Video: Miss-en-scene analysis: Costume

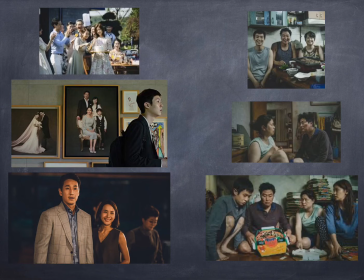(4:05)
Well, you can obviously tell which family is the rich family and which family is the poor family, right? Simply based on how they're dressed. So with the costumes, we can tell the background, economical background, the social background, or the family background of the characters.
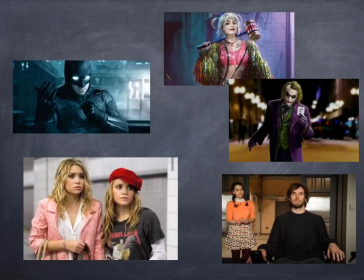(4:25)
And most importantly, the use of color and the texture of the costume will also tell the personality or the relationships between characters. For example, if you see Batman, all his costumes are black. Okay?
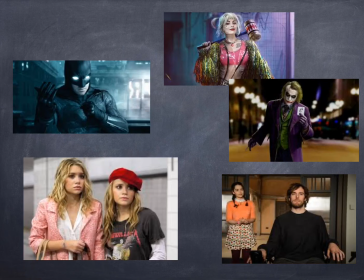(4:41)
Who would wear black clothes all the time? What kind of people they are? Look at Harley Quinn and the Joker. Okay, in terms of the colors of their costumes, very colorful but also matching as well.
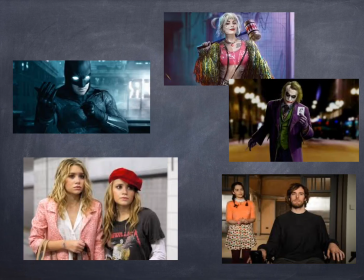(4:55)
So does that tell their relationship? And also look at Lewis Clark from Me Before You. One person with dark clothes, one person with very sharp colored clothes. What kind of personalities do they have? And look at the twins from New York Minutes.
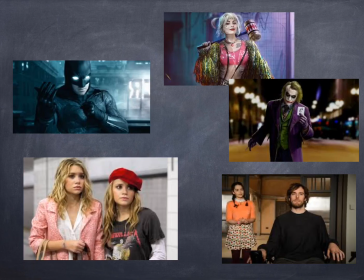(5:15)
Even they're twins, they dressed completely differently. So all these costumes can tell relationship, the personality of the characters as well.
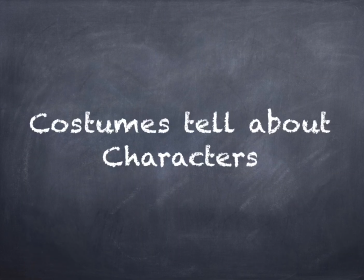(5:26)
So costumes tell about characters. So just a quick sum up.
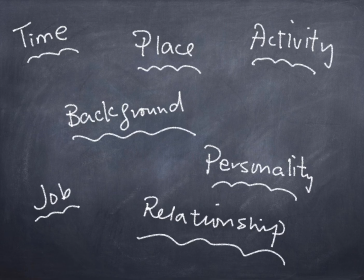(5:30)
Remember, a costume can tell you many things, a lot of messages, including the time, the place, the activity, jobs, background, personality, relationship, etc. So if you want to analyze the costume used in a film, you should think from these directions.
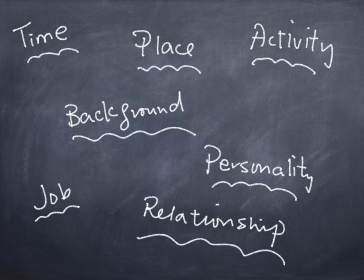(5:47)
Does the costume match the time, the place, the activity, the character's personality, the relationship, their family background, education background, etc., etc. So all these can be analyzed if you want to talk about costumes.
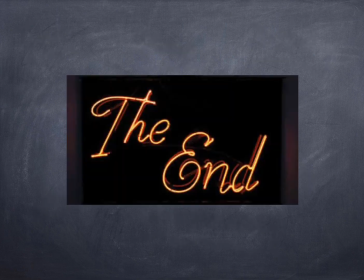(6:02)
Hope that by watching this video, you have a very, very quick concept learned about costume and the function of costume in the movies. Remember, they are not just clothes, but they can give you and tell you a lot of messages from a movie. Thanks for watching. Bye.